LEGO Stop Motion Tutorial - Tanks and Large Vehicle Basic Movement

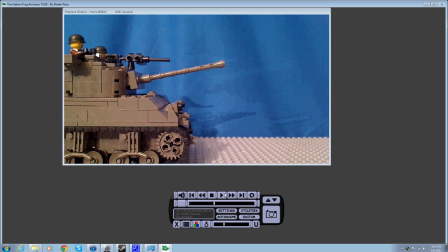Now, let's see how that looks, shall we? Now, see how it's going along when it comes to the jolting stop and rocks back and forth? See, if you do that with vehicles, it makes it look more realistic than if you just had it going along straight and then just have it slam on the brake.
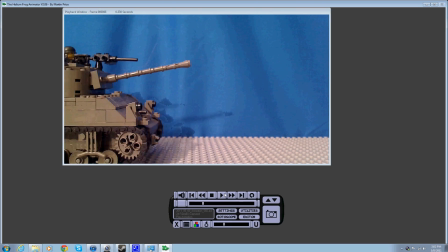I mean, just have it stop outright. Then it just looks a little weird. But this
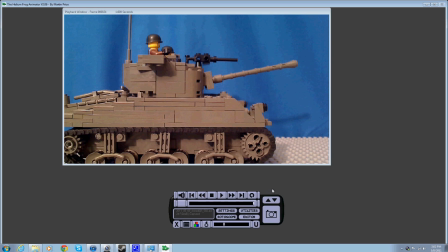adds a bit more of a realism to it. Oh, that's, it's Lego, but it makes it look better, Put some effort into it. Now, at this point, I'm going to open up the editor right here. Well, I'm going to take another couple pictures, I guess.
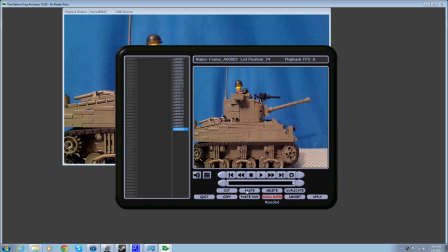Okay, then I open up the editor. So I'm going to copy this. I'm going to paste a bunch. It's the same picture. I'm just adding a bit. I'm just adding these additional frames to make a bit of a pause.
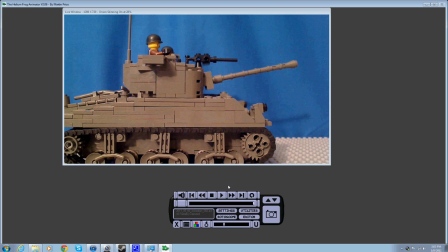I'm gonna click apply and click yes, and there, and it should be about a couple second long pause. Now at this point, I'm gonna have the tank turret move, I believe.
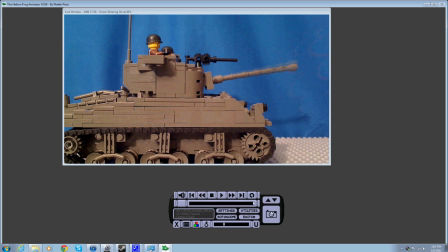Okay, here we go. Moving the tank turret, you're gonna start out real slow, real slow. See, you just want on the onion skinning bit right there. You want it to be barely noticeable. I mean, at this point, I could just barely right there. See, you can just barely see a difference.
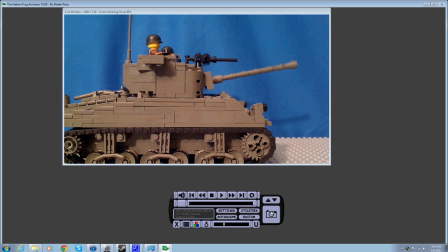That's how you want to start out with moving something like this, because it's not going to be fast. It's going to be pretty slow. So I'm going to capture that. Oh, I'm going to come back over here, and I'm going to go a little bit, just a bit farther. That's a little too far. There we go. Now the difference is a bit more noticeable.
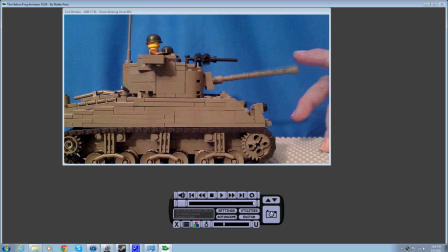I'm going to capture again. Now, this time I'm going to move it a bit. See, like that. Okay, and you're going to capture that, and then this time I'm going to move it another little bit, right, like that, just a little farther, or about the same, I can't really tell. And you want to capture that as well.
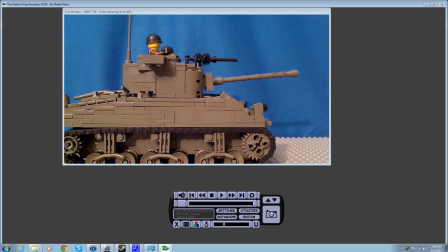Why does it take me so long to capture this? There we go. Okay, and then then at this point you want to start slowing it down, because like in Fancy Pants' tutorials, things don't move at a constant rate of speed.
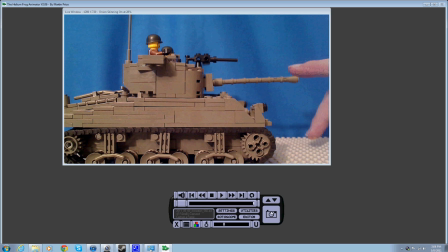You want things, they get going and then they wind down. So at this point, you're gonna, just have the gun moving very slightly. And this applies to everything, like the movement of arms, like how you would have them turn around,
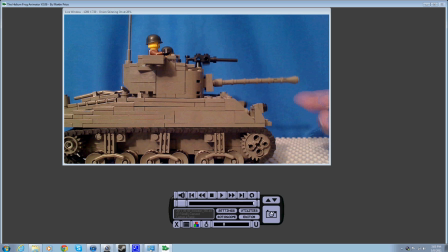how you would have a gun recoil. It's very practical and it works for a lot of things. And I'm gonna have it rock back a little bit at the bottom, just because I like doing that.
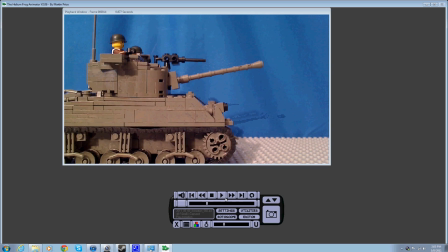It gives it. And let's see how that looks. And it looks pretty nice.
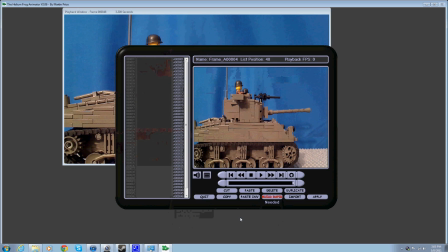So I'm gonna add another pause right here, a short little pause, because it's going to the gun is going to depress a little bit, and then I'm going to have it aim a little to the right. So I'm gonna add another little pause right here, about another second's worth of frames.
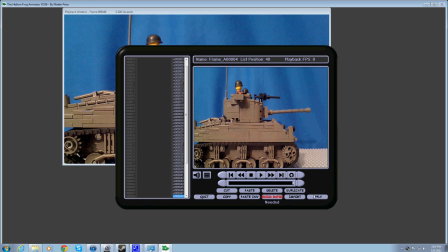I'm gonna apply that.
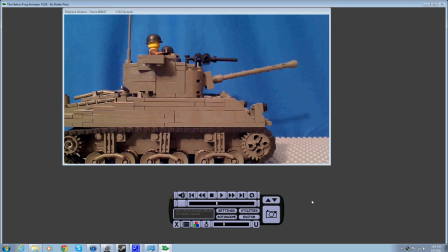And now at this point, I'm going to speed it up because I'm sure you guys don't want to see the same thing over and over, because I know it's monotonous for me making this thing, but I'm just trying to help people. But I'm not gonna make you sit here and watch through all this BS. So let's get some speed here.
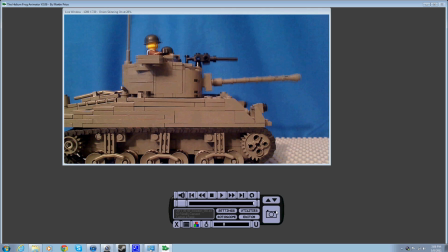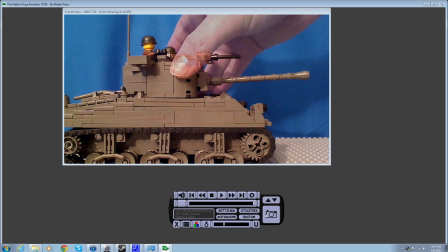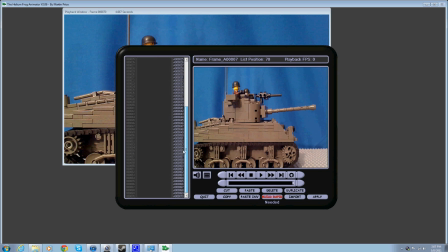And we're going to add one more pause, about a second's worth, because it's going to be a split second of a pause, and then I'm going to have this tank fire its little pop gun, just to show how I would do that.